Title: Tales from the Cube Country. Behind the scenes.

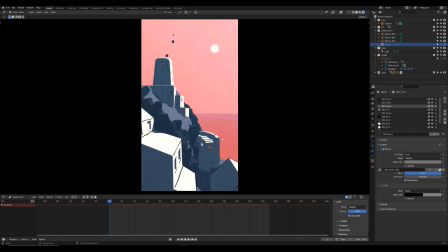Hi guys, so as you can see I came up with brand new animation. This time there is no photo references, no real places, just pure imagination.
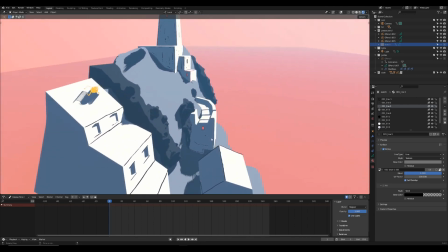And in fact it's mostly 3D, like both the character and the background is mostly 3D.
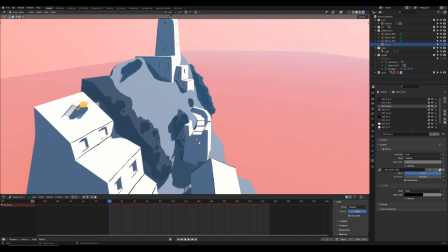There are some uh,
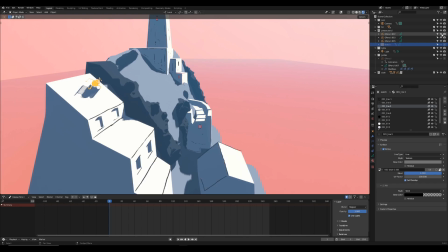additional grease pencil line art, but like there is not a lot of grease pencil in this one.
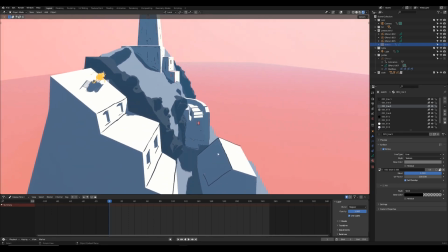There is some, and I will tell you about it in a minute. But before that, I want to show you one thing.
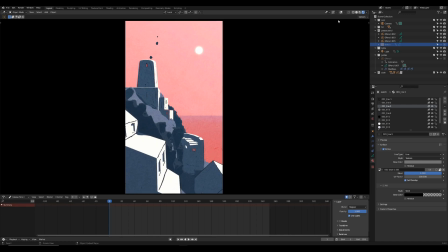What's kind of special about this one? Actually, maybe let's turn off uh,
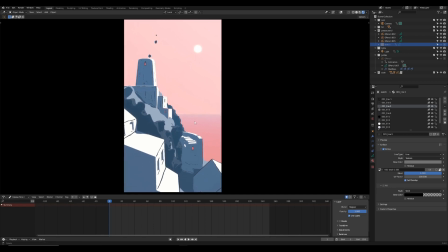the real-time compositor and let's check out how the scene looks without any additional textures and everything. So basically we've got a little camera movement here and a little cubic, I don't know, like robot or something like that jumping around.
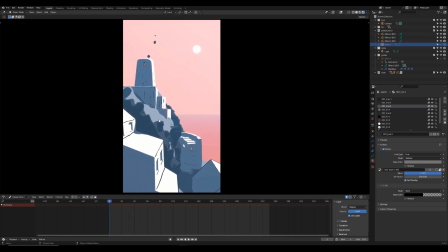And the thing is that this composition, this artwork was created. It was based on a sketch. So let me show you the sketch. It looked more or less like this.
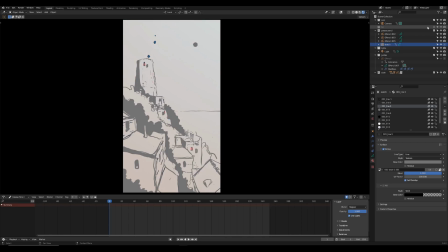If I turn off all the 3D parts, it looks like this, and it was like the initial point for creating this background.
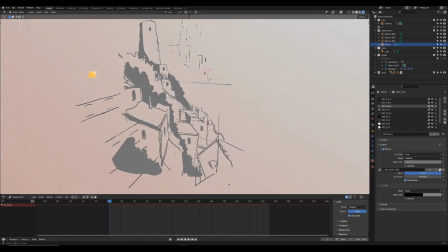So it's completely flat, as you can see, and
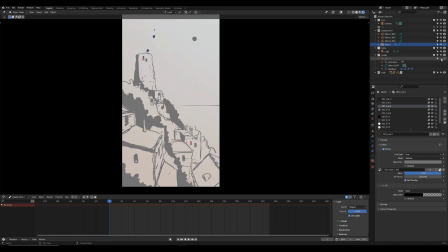it was made like with a little help of my 3D grid, like 3D grease pencil grid, like guides, whatever you want to call it. And by having this 2D sketch, I started to place like the 3D objects.
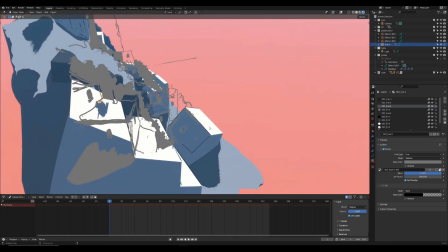And as you can see, not everything here has actual sense,
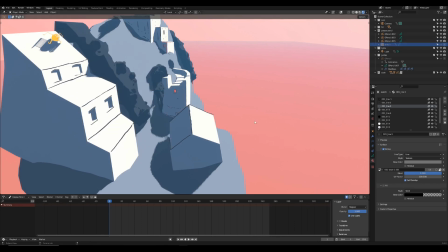but I mean, like this building is kind of tilted,
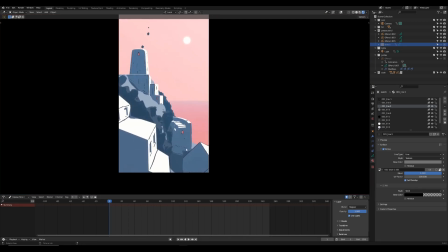but the idea was like to make something which would like look good from the point of view
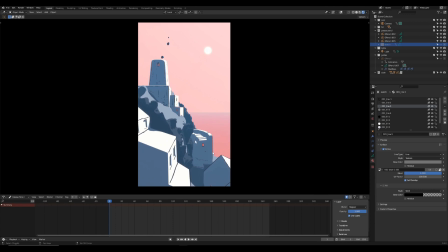of the camera. And I mean, come on, it's not really realistic type of animation, so you can play around, right? Okay, so like we've got like the 3D base, right?
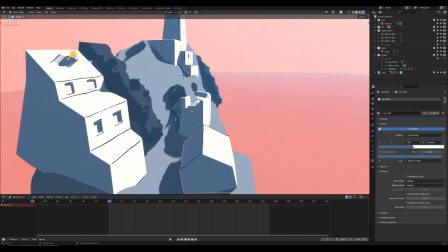Like really very simple meshes, pretty basic stuff.
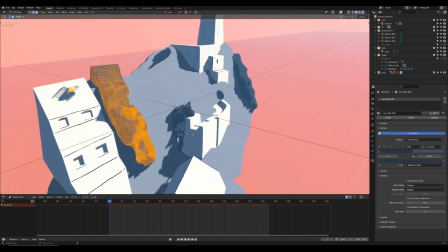Those bushes or foliage was mm, actually made with sculpting tools, with Dynatopo.
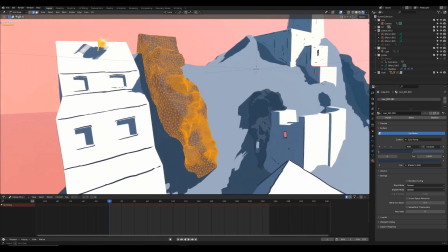So as you can see, like the mesh is pretty morbid, but well, it works.
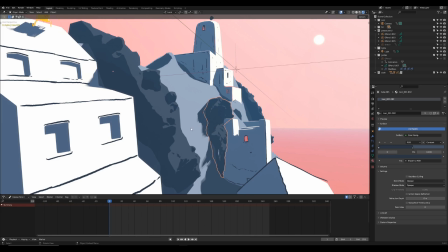So and it's freaking fast, like to work with Dynatopo. Uh, as I told before,
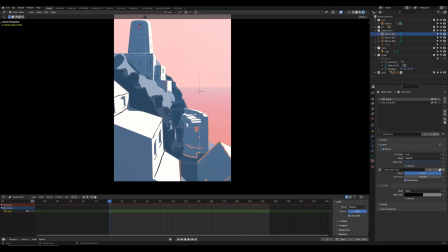there is some additional line art here and there to make it more appealing. I really like a little bit of line art in such a scene. So not very much. I mean, because I could easily use the freestyle
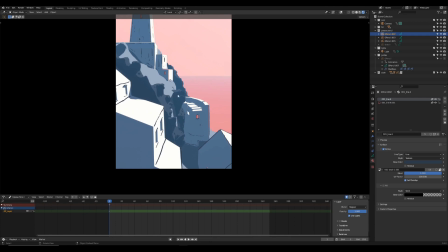or grease pencil, like to make all the outlines and everything, but that wasn't the point.
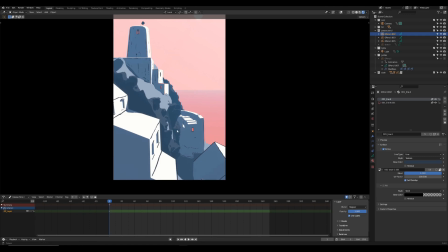I needed like this 3D look, but with some additional hand-drawn artwork. Okay, as for 2D animated stuff, like basically there are like only three things here, as far as I remember.
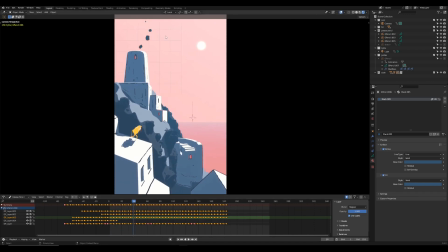So the first one is like this smoke in here, um,
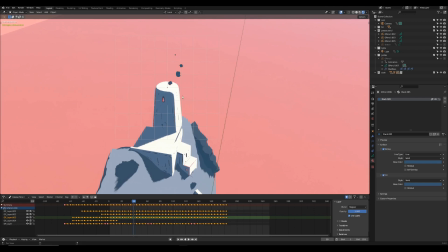yeah, and this is like only an object nested somewhere here.